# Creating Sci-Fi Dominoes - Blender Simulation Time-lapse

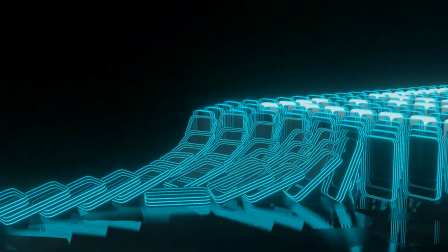0:00 In today's video, we're going to see how I created this particular animation, which is a domino effect using physics simulation in Blender.
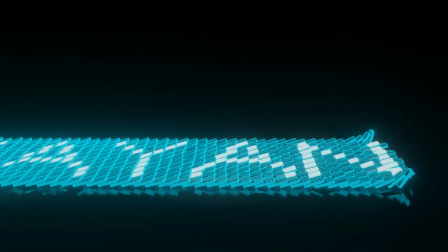0:07 You can change this up to create whatever type of dominoes you want, and it can be created fairly easily.
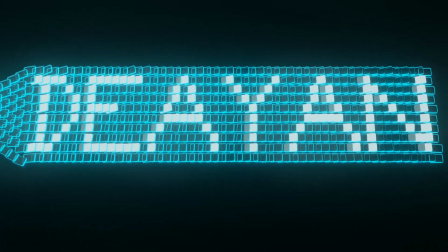0:14 So stay tuned.
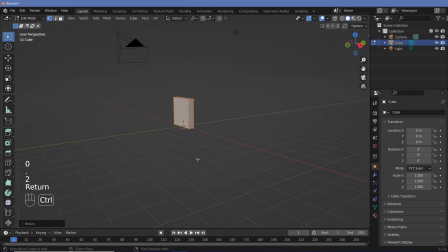0:15 If you want a step-by-step tutorial on how you can do this yourself, comment that down below and I'll create a step-by-step tutorial. This video is sped up to 5 times the original speed, approximately 5 times that is.
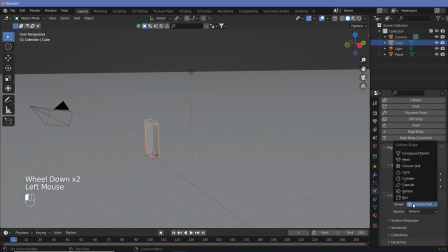0:32 But every single mistake or when I tried figuring anything out has all been kept so that you realize that when 3D artists are actually using Blender, we don't quite know everything right from the start. We have to experiment ourselves and find out what works, what doesn't,
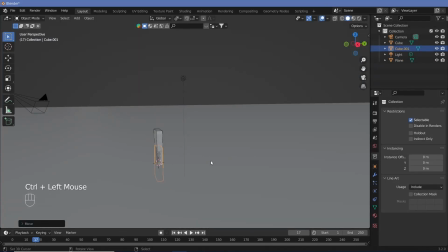0:50 make a few changes here and there to figure it out before we can actually make tutorials or teach.
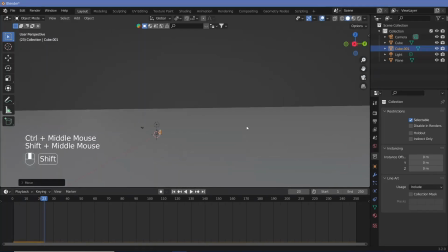0:56 Most tutorials on YouTube don't explain that there is so much of trial and error that goes in before creating the tutorial, which sometimes discourages newer users from creating on Blender, thinking that they're not smart enough to do it.
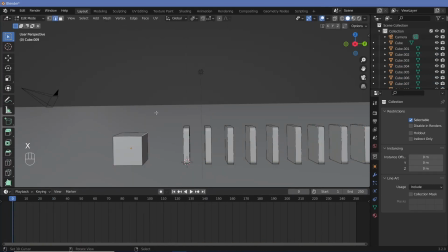1:12 However, this should hopefully change that perspective once you watch it. Right now, I finished modeling what's going to be my basic domino, and I've set up 10 of them just by duplicating them.
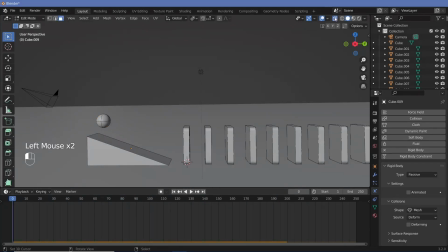1:26 And I've set them to rigid bodies, along with a giant floor, which is also a passive rigid body.
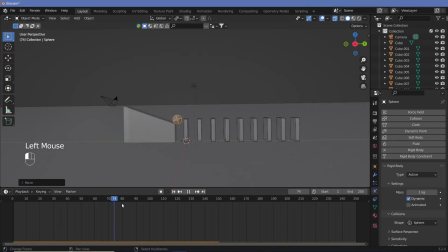1:32 Along with that, I created a ramp and a ball so that we can start off the domino effect
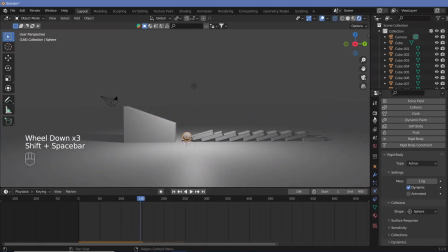1:37 without having to animate anything and have everything based solely off of physics simulations. Another thing that I had to keep doing was find out where I could find the cache limit because I forgot where it was, but I knew that it was there somewhere in the settings,
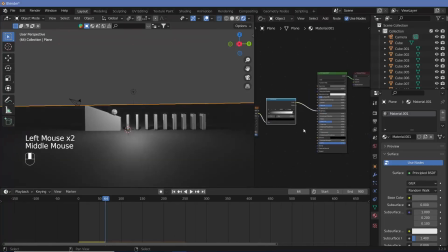1:52 and I just had to find the cache limit to prevent it from stopping at 250 frames.
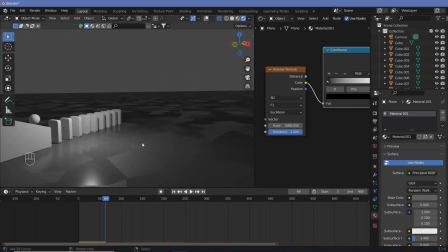1:58 I found that on much later in the video.
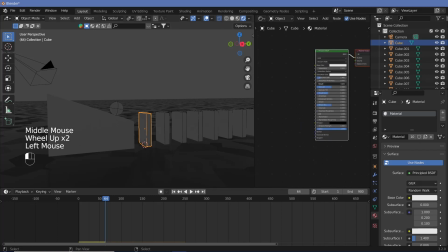2:05 For the materials, I knew that I could either go with something that's just shiny, metallic, and have some reflections going on to make it look nice.
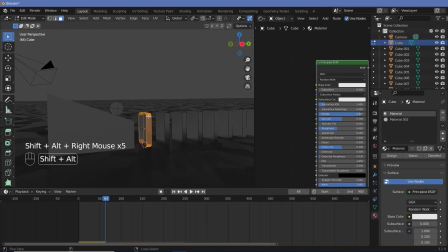2:13 However, I also thought that since the entire theme of the last few videos of mine has been sci-fi,
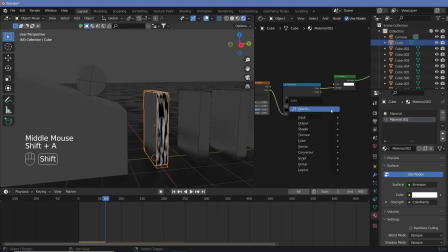2:19 I'd like to make it some sort of sci-fi looking animation. So in order to do that, I wanted some type of emission to go on.
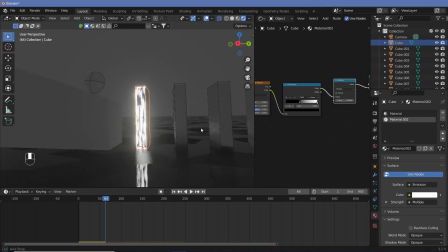2:26 And I knew that if I had the entire domino to be emissive, it would have been a complete overkill.
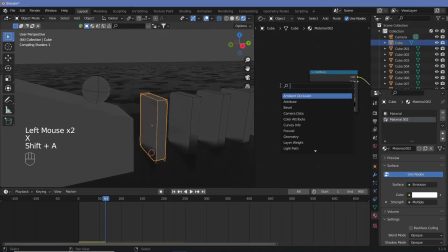2:33 So I wanted just the sides of the animation to be lit up. But again, if the entire side was just lit, wouldn't be that nice.
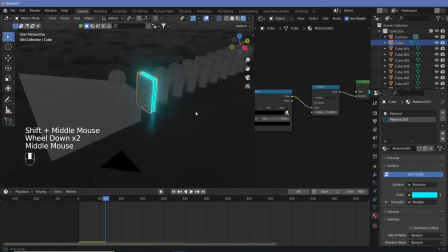2:40 So it had to have some sort of texture. So I settled with a wave texture to go around the edges of the domino.
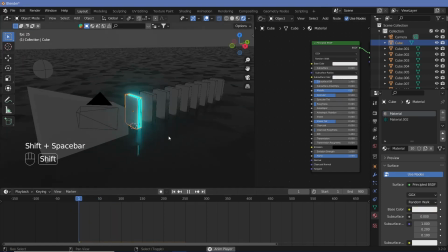2:48 While I did that, the faces had to have some sort of color to it as well, but no color was working out nicely,
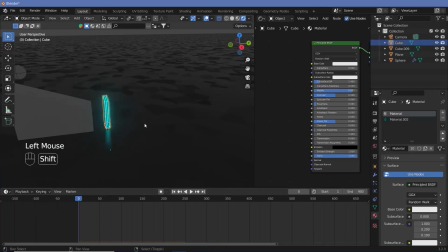2:56 so I decided to keep it as the default white, which turns out to be a grayish color because it is metallic,
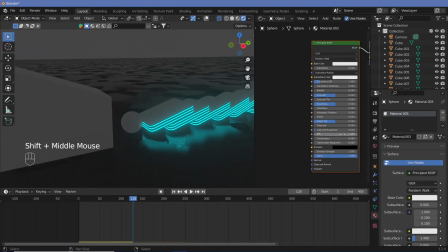3:04 and just leave it as that with a low roughness.
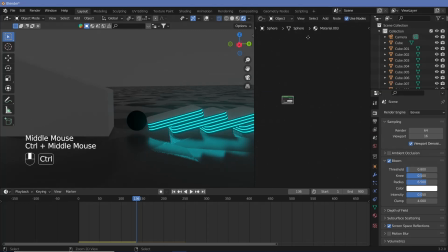3:10 But then later on, I did want to change it to glass. The problem with changing it to glass, we'll see a bit later. For the ball, I just set up my usual Voronoi texture and put that as an emissive texture
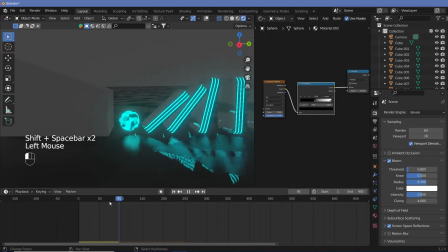3:24 so that it has some sort of character to the ball and you can actually see it roll when it's actually going down.
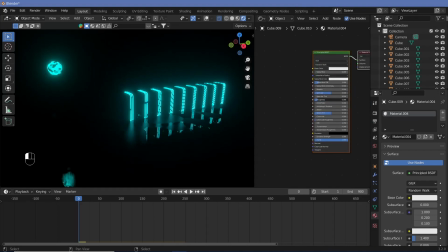3:31 Because if it was shaded to be a single color, you wouldn't even be able to tell that it's actually rolling.
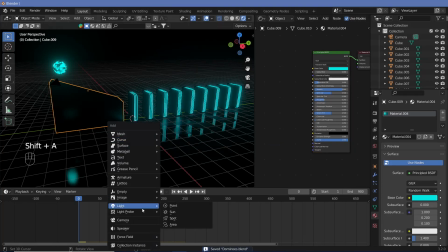3:36 And I guess that texture added a little bit more life to the animation as the ball rolled down.
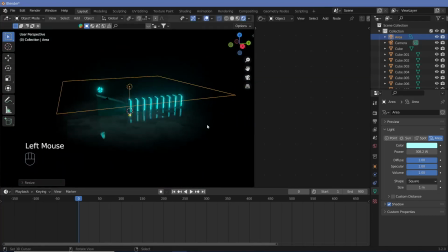3:43 Beyond that, being emissive textures, I didn't want the actual world to have too much of lighting in the scene.
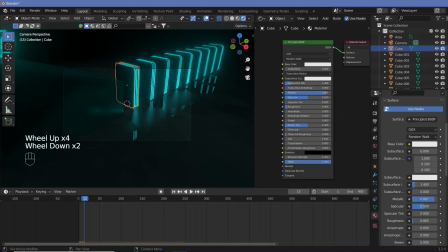3:50 I wanted it to completely be lit using just the emissive textures, but that would work only on cycles.
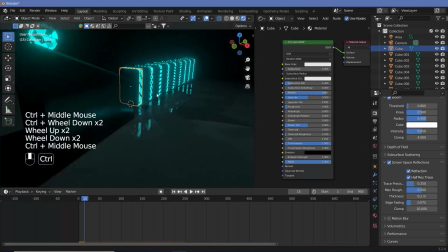3:56 It doesn't work in Eevee as of now. So I had to add in another light source either way.
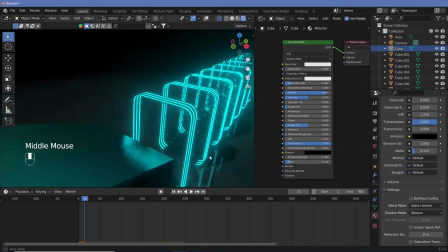4:02 So I just made sure that the power was not too high and worked out.
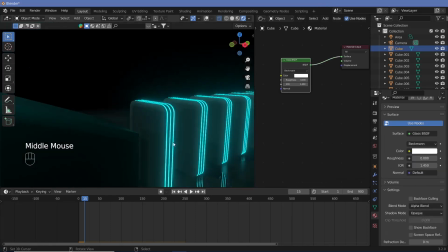4:07 Then I decided to change the dominoes to some sort of glass effect. And the issue that we faced over here was I switched on all the settings,
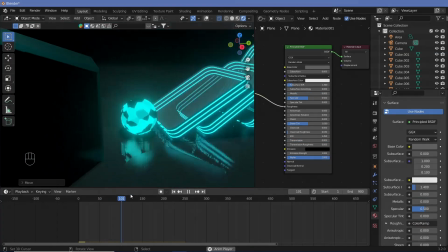4:15 but I forgot to switch on screen space refractions for the actual material itself in the material settings,
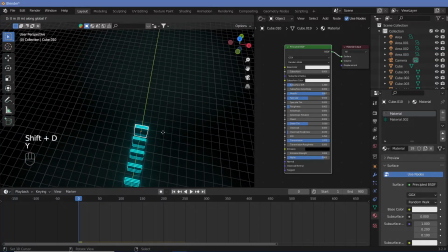4:23 which is why the glass just wasn't becoming see-through or glass-like. And I just decided to reduce the alpha a little bit because I saw that, yeah,
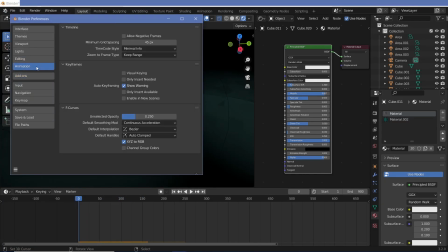4:31 we were able to see through and it looked a lot like sci-fi glass with that alpha turned off a little bit. After that, I continued searching for where that 250 frames cache limit was,
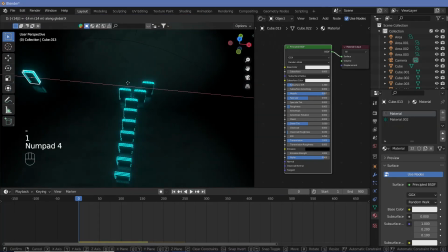4:44 but I still couldn't find it and decided to just continue with the animation until I actually hit that problem. And then after that, we just went ahead and duplicated the dominoes and placed them accordingly so that we could have like an entire band of dominoes.
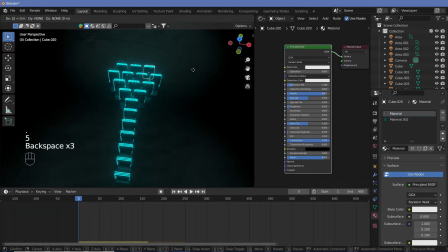4:59 and I knew that later on I just select the ones that need to be changed color to change colors to form some sort of word.
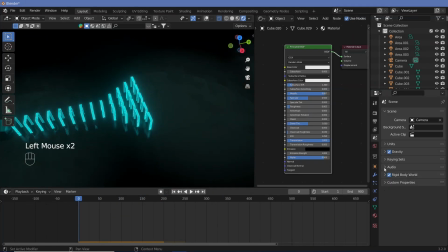5:07 And I thought of what word to do, and I just had to go ahead with my channel name of Dayan Studios. And we couldn't fit into the studios because that would have taken so much more time.
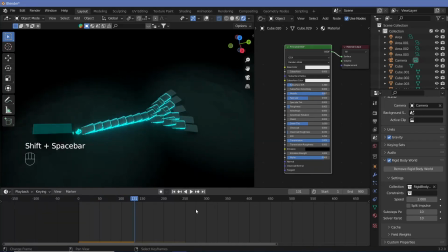5:18 So I just put Dayan for the sake of this particular test render,
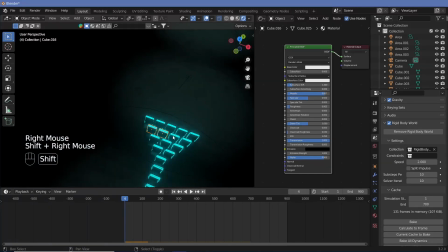5:24 because I do plan on creating a tutorial later on if anybody is actually interested.
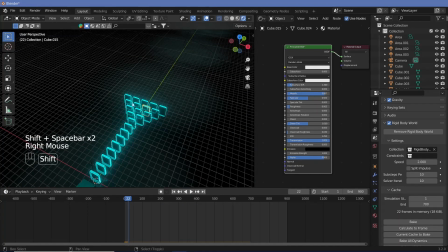5:30 So just wanted to test out whether this works.
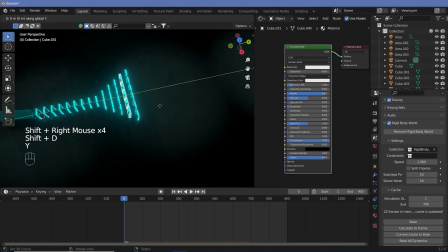5:36 Another shortcut which is really handy that I used right after I finished getting the correct number of
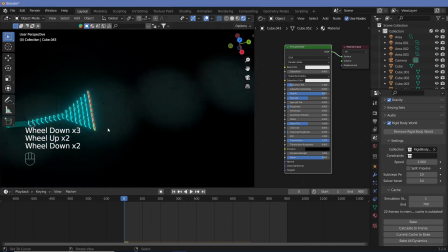5:46 dominoes is Shift R, which allows you to repeat an action.
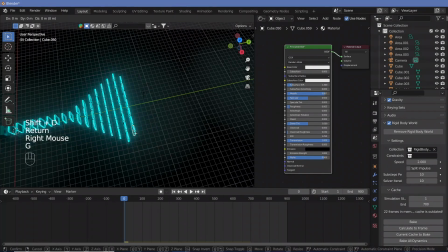5:50 So over here, as you see, I just duplicated them till I got about 10 dominoes, and I just selected the dominoes, duplicated them on the y-axis, and shifted it by the same unit, and then just hit Shift R,
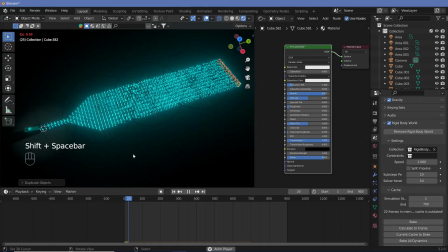6:05 and it just duplicated all of them to create the necessary number of dominoes that I required.
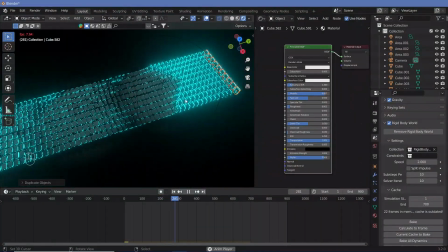6:10 And there you go. And by now I already found where the cache limit was. It's in the scene data properties, and that's where I made the changes.
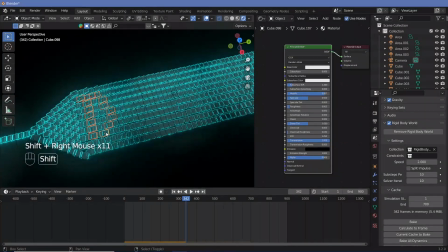6:19 So once that happened, I just selected out the dominoes to spell out the IN,
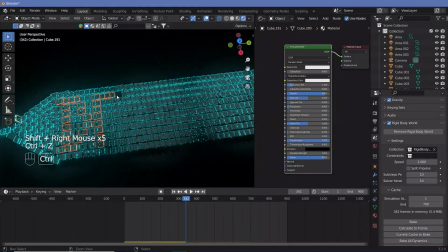6:25 and we also baked in the animation.
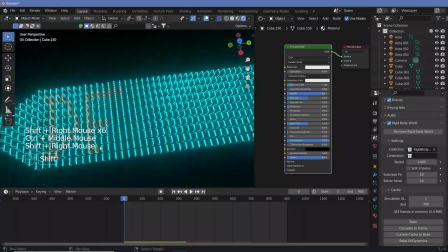6:30 So once you change the colors, we baked in the animation.
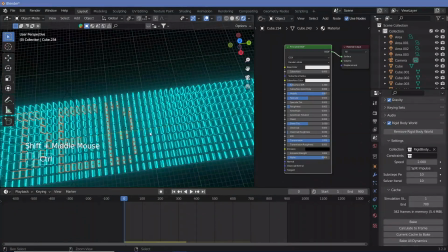6:35 That allows us to make changes here and there later on without having to reanimate the entire thing or re-simulate the entire physics of it.
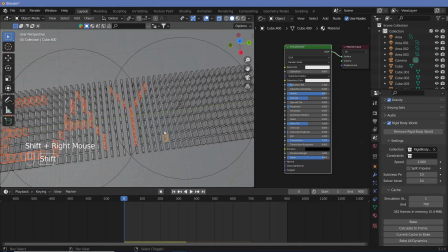6:45 So once I actually selected out the letters of the IN, on the last piece that was selected, I went ahead and actually duplicated the material and changed it by a bit to make it stand out.
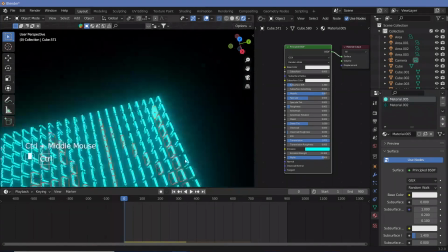7:05 And once I had that, since all of the others were selected, I just linked the materials to that,
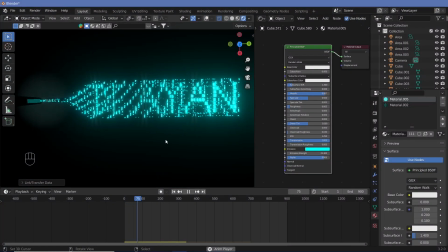7:11 and there you can see that we have the iron, and when you actually play the animation, you can see the iron form. So you could have this animation be the entire animation if that is what you wanted. However, I knew that, okay, it's not just this animation that I wanted.
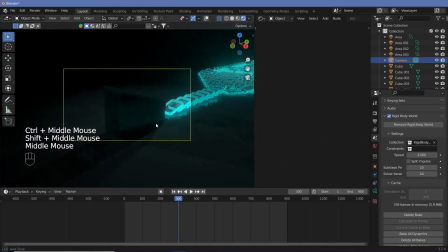7:30 I wanted the camera to actually move around and be more dynamic.
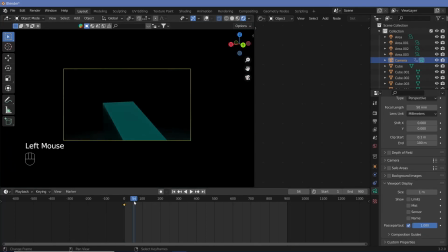7:33 So I went ahead and keyframed the camera in specific locations that I felt would be nice,
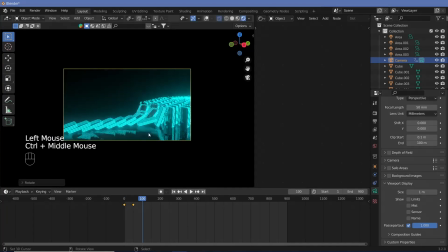7:40 so that it's like I'm following the ball around, or if not the ball, the actual falling of the dominoes.
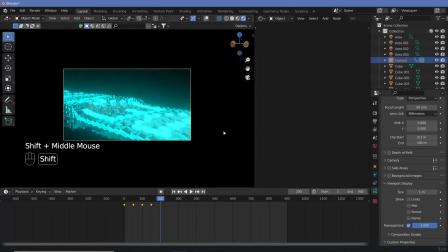7:46 And once I keyframed them out in certain areas, I went ahead and moved to the graph editor.
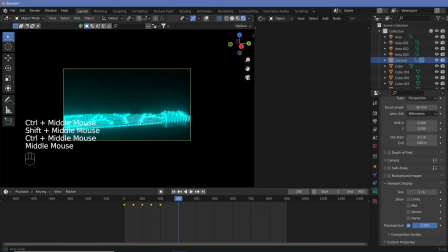7:53 And in the graph editor, I went ahead and sampled all of the keyframes and then just smoothened the keyframes out by hitting Alt O, and I smoothed it out quite a bit.
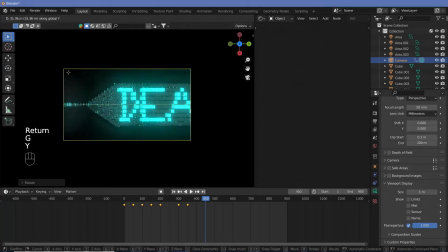8:08 So that went on to like about 100 times. I smoothened it out.